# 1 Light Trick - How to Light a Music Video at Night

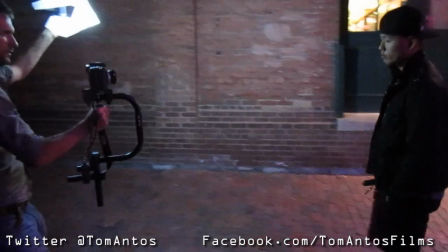[3:56]
And then as you can see up here, I would walk with the light
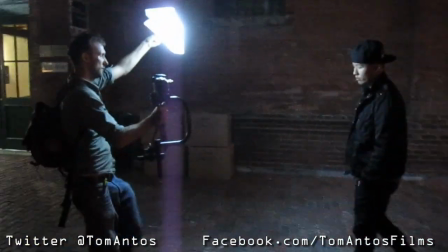[4:00]
and I held the light in one hand and in the other I held the camera
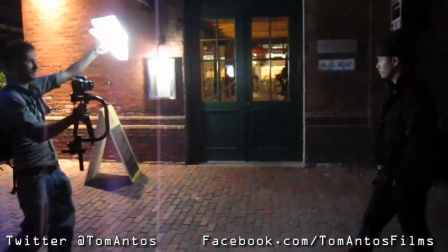[4:07]
and, you know, I just got the shot. and key thing about you know when you're lighting your subject that way is to get
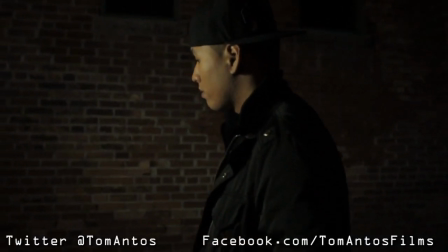[4:14]
to get the right angle for the light you kind of want it you know you kind of want the light to be sort of face you know sort of head-on
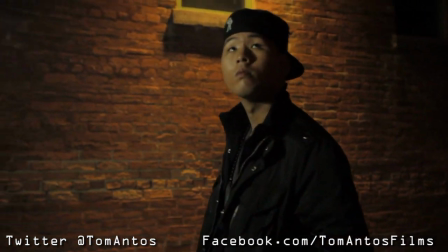[4:23]
in front of the subject and just a little bit higher than their eye line so that it kind of creates these light
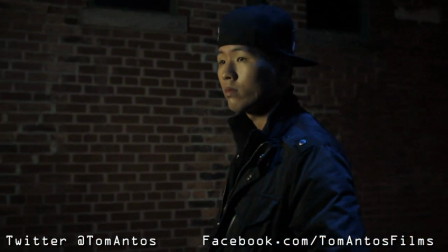[4:32]
little shadows sort of under the nose and you know under the chin, but yet the shadows aren't too noticeable.
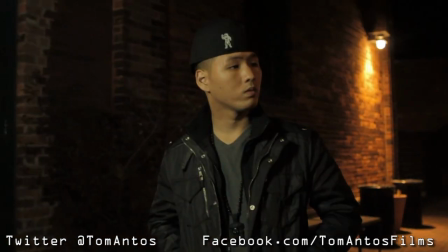[4:38]
If you put the light up too high, it will create very, very, you know, very harsh and noticeable shadows, which again, if you want that kind of a look, then that's great.
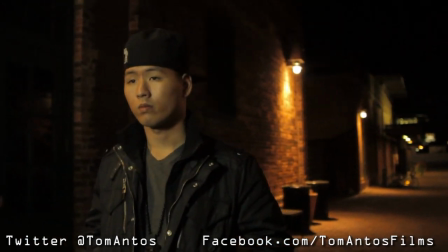[4:46]
But in here, I didn't really want that light to be that obvious, so I kind of, you know, I put the light a little bit higher.
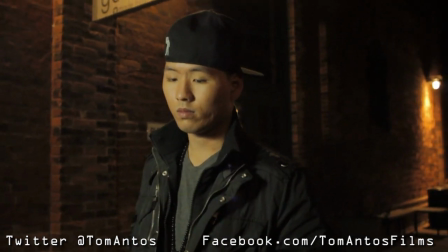[4:52]
Now, the reason why you don't also want the light too low is because then it will create shadows in the other direction.
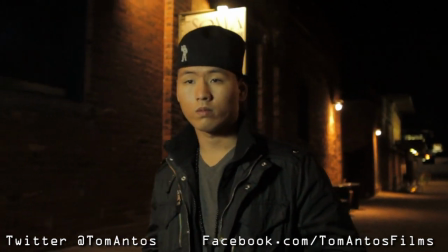[4:57]
So, whereas, you know, this sort of a slight shadow under the chin and other than those, it doesn't seem that out of place, in my opinion.
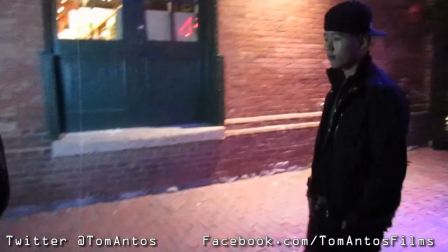[5:05]
So that's the reason why I did that. And yeah, that's it.
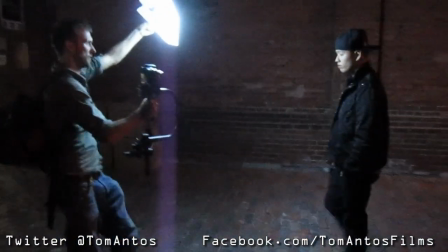[5:08]
And then I had the camera mounted on this little steady cam, I guess you can call it, as a little stabilization system.
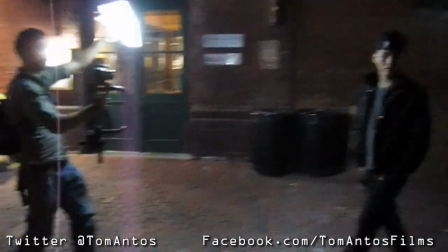[5:15]
It wasn't the greatest, but it worked out okay. So these are the rough takes here, you can see.
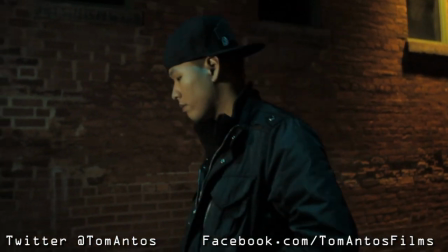[5:21]
This is how it looks before the color correction. And then once you have that, this is how it looks after the final color correction.
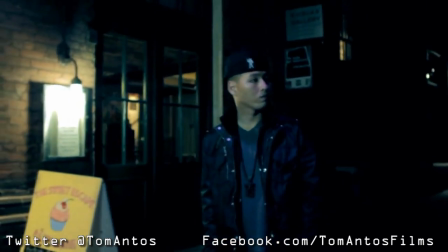[5:31]
So that's pretty simple. And again, if I had no light in there, it would just be, you know, the subject would just be pitch black.
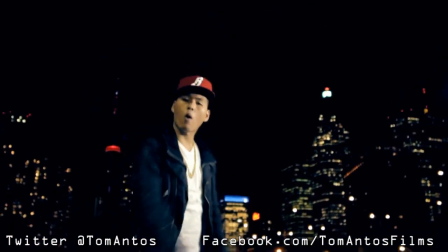[5:38]
And I use that actually in other settings too. For example here, we're shooting in this parking lot with the view of the Toronto skyline behind us.
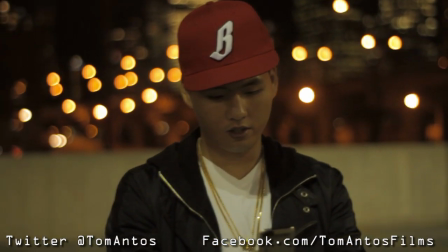[5:47]
And there were some lights there. As you can see here, this is a shot just using the lights that are at the parking lot.
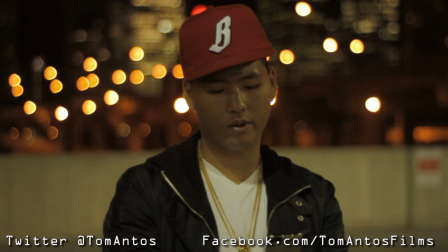[5:54]
But because the lights are really high up, they create basically, because of the hat, there's a baseball cap our subject just has these really big harsh shadows on his face and it's just kind of a little bit underexposed so by
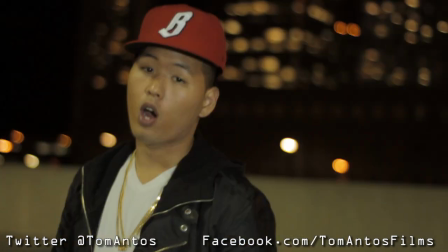[6:08]
adding that little light again the same light and hand holding it it
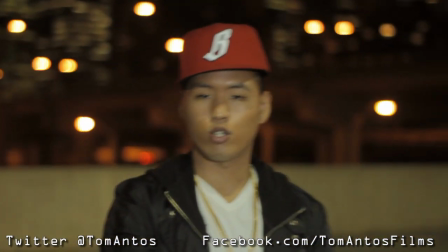[6:13]
just right away brightens up his face and also those small little shadows again under his nose and chin just kind of
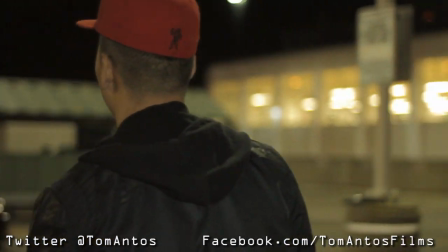[6:21]
add that little I almost call it like a Hollywood star little look because back in the day actually in the 40s and 50s when you look at old Marilyn Monroe photos, that was actually the kind of lighting that was used back then.
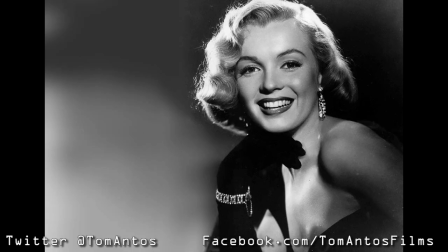[6:36]
It was pretty much just one light and it was placed, again,
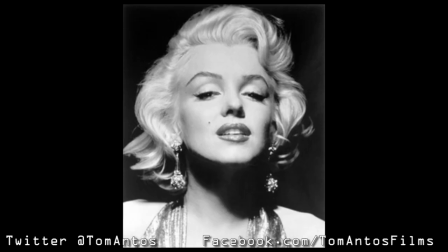[6:40]
just facing the subject's face and just a little bit above the eyeline. And that's exactly the same thing that I used on this setting here.
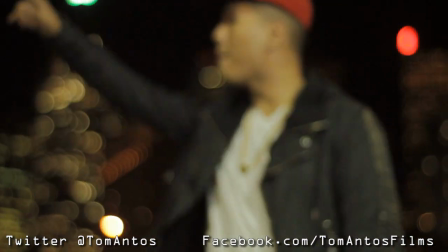[6:50]
And it just basically brightens up his face and then when you add the final color correction, you can see it makes a big difference, actually.
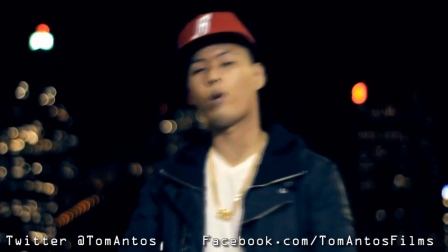[6:56]
You can see that shadow under the baseball cap, and then under the chin a lot more.
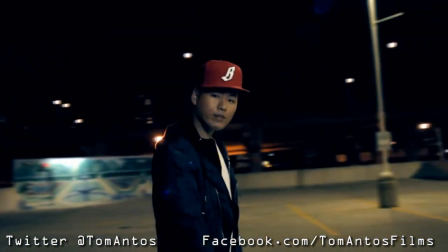[7:03]
I'll show you also very quickly how I did this shot, this little performance shot in the dark.
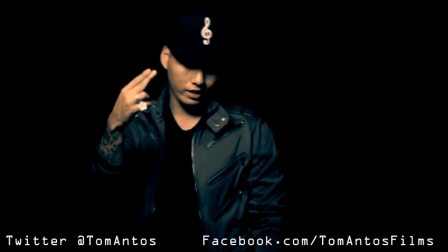[7:09]
This shot was done simply because we didn't have access to the studio. It was done in a room.
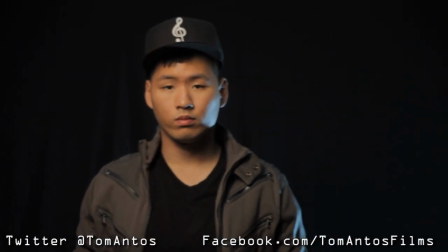[7:16]
I put some black fabric there. I just taped it to the wall behind this object, as you can see. And then I had one light.
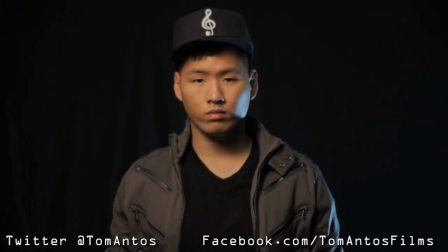[7:23]
Well, here you can see me experimenting.